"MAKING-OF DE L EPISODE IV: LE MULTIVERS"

Les effets spéciaux de cette vidéo ont été particulièrement difficiles à réaliser, peut-être même plus que les trois premiers épisodes, parce qu'il y avait beaucoup d'environnements à gérer, il y avait beaucoup d'effets particuliers à faire. Il fallait créer une ville pour le Blade Runner, l'environnement. La cave de Mamaoudi, c'est le décor de Game of Thrones, là aussi référence, puisque personnage qui coupe la tête, une petite référence donc au décor de Game of Thrones où on a les 100 visages de cette secte qui justement tranche des têtes et récupère les visages de ses victimes. Ensuite, il y avait le vaisseau du Terminator, il y avait la Aston Martin de James Bond, il y avait différents environnements à créer, et ça a été assez long aussi à constituer et à réaliser. Sachant que quasiment tous les plans du film ont été truqués, même tous les plans du film ont été truqués en fait. Il n'y a pas une image qui soit complètement réelle, c'est juste des personnes filmées sur un fond vert, et il faut vous imaginer que tout ce qui existe derrière, tout l'environnement, le moindre son et tout ça, doit être soit créé, soit intégré. C'est un travail donc qui est particulièrement colossal. Chaque plan subit un traitement vraiment défini. D'abord, il faut découper l'image, ensuite la truquer, l'intégrer dans le montage, l'ajuster, rajouter des mouvements de caméra puisque tout est fixe, et les séquences se construisent comme ça, petit à petit, mais c'est un imposant travail. Nous allons d'ailleurs en voir un exemple maintenant. Alors, ma façon de procéder, j'ai mon ordinateur avec toutes mes images qui ont été mises dessus via la carte SD. Maintenant, il va falloir que je passe par plusieurs traitements de logiciels pour finaliser ces images qui sont également projetées en même temps sur mon écran de télévision. À partir de là, je vais pouvoir avoir une analyse un peu plus fine de l'image, qu'est-ce qu'il faut effacer au niveau du fond vert, qu'est-ce qu'il faut incruster, Et puis ça va être un travail,
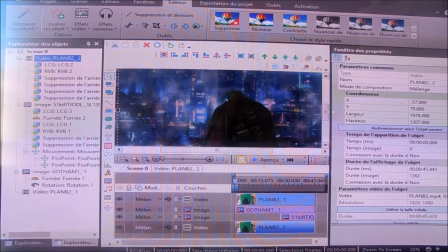je pense, assez sympa. Donc voici le logiciel VSDC Free Editor qui me permet d'assembler tous les épisodes des chroniques.
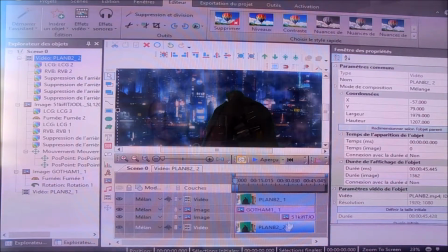Alors chaque plan subit un traitement spécifique. D'abord, je prends l'image d'origine donc, que l'on trouve ici, qui a été tournée sur fond vert.
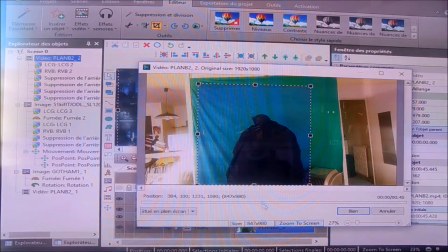Dans ce cas-là, ben, c'est un plan, le plan final de la vidéo avec Batman, que j'ai découpé en fonction de la partie que je souhaitais garder sur Windows Movie Maker.
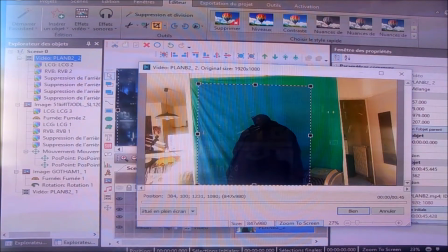Et ensuite, je l'ai incrusté dans ce logiciel VSDC Free Editor.
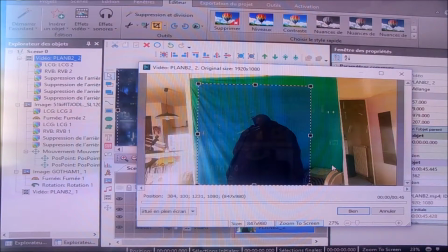La première chose à faire donc avec le logiciel, avec ce logiciel d'effets spéciaux, c'est de juste détourer la partie qui va être conservée à l'assemblage.
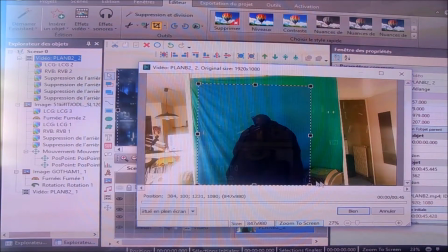Par exemple, vous voyez là, ici on voit le climatiseur qui m'a permis de faire voler un petit peu la cape,
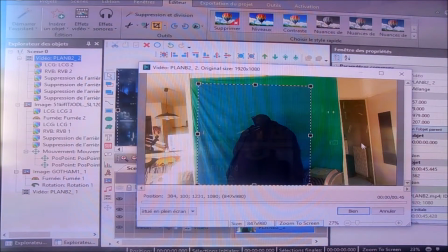mais tout le reste de l'image, donc le reste de mon appartement, on ne veut pas que ça figure naturellement à l'image.
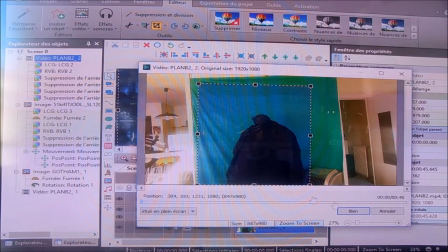Donc j'ai demandé au logiciel de me conserver juste cette section. Après, la deuxième étape, ça va être d'effacer le fond vert.
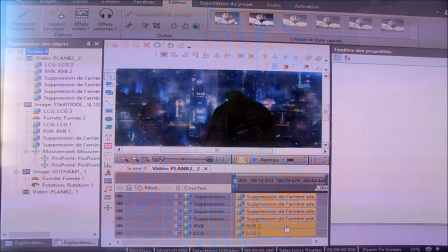Donc ici, j'ai inséré plusieurs lignes de cache en fait pour que on ne voit plus aucune partie verte.
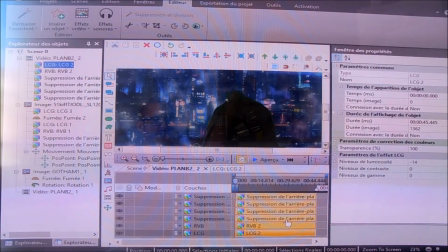J'ai également rajouté des effets de luminosité sur cette image pour la
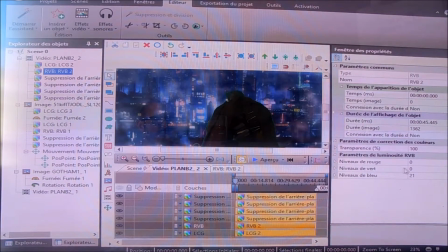rendre un peu plus sombre. Un effet également un peu plus bleuté pour que ça s'accorde avec l'arrière-plan.
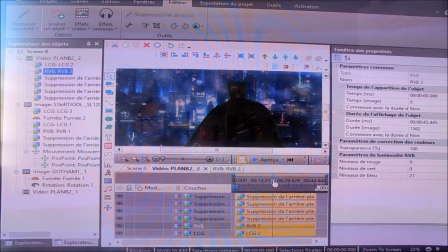Et donc mon travail, dès qu'une fois que tous ces effets sont rajoutés, c'est de bien vérifier qu'il y ait un maximum de vert qui soit supprimé.
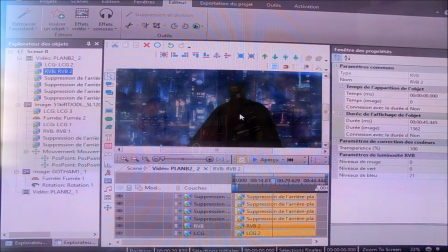Alors vu que c'est pas un logiciel non plus très professionnel, j'en ai effacé un maximum. Parfois, pour certains plans, c'est un peu plus compliqué.
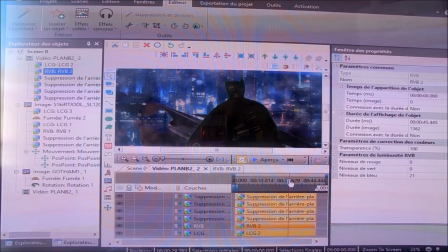Donc il faut être très vigilant à l'éclairage au moment du tournage. Mais pour ce plan, ça a plutôt bien fonctionné, malgré qu'il y avait des éléments qui bougeaient à l'avant-plan.
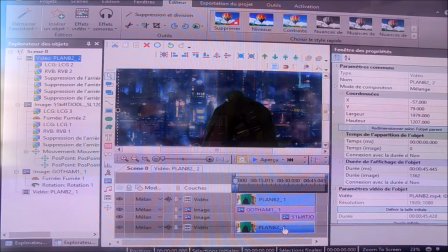Voilà, donc première étape, donc le détourage du plan d'origine, le clip d'origine qu'on a ici.
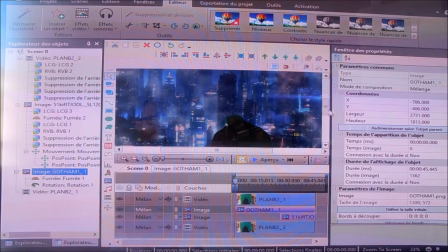Ensuite, il faut intégrer l'arrière-plan que vous avez ici, donc un décor de Gotham, un décor de ville que j'ai trouvé sur Internet, sur lequel j'ai rajouté plusieurs effets.
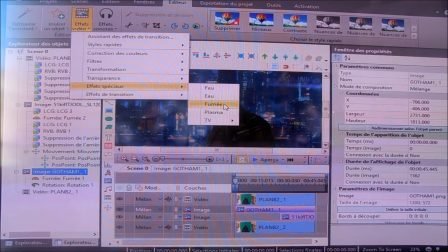Dans ce cas-là, un effet de fumée, de brouillard, que je rajoute souvent parce que ça apporte souvent de la profondeur à l'arrière-plan.
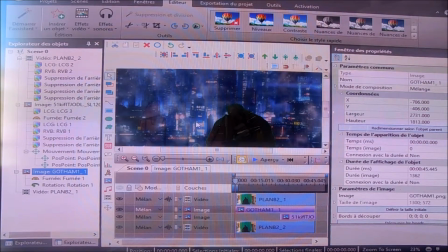J'ai retravaillé également la luminosité pour accorder l'ensemble des éléments du plan.
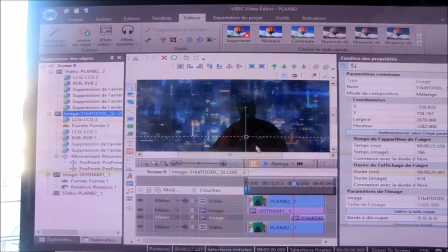Ensuite ici, entre l'arrière-plan et le premier plan, on va avoir un élément qui va s'intercaler entre les deux, donc un élément fondateur de la mythologie de Batman, qui fait un caméo donc dans cette vidéo, ça va être le Batplane. Donc j'ai repris cette image en fait, qui est le Batplane de la série animée de la série de 92,
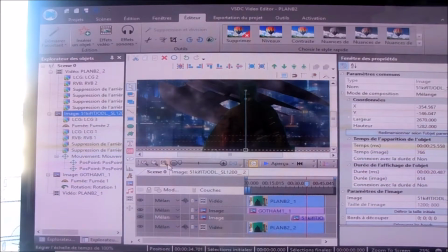donc un de mes dessins animés préférés, peut-être même mon dessin animé préféré. Alors, il faut réaliser une animation par rapport à cette image.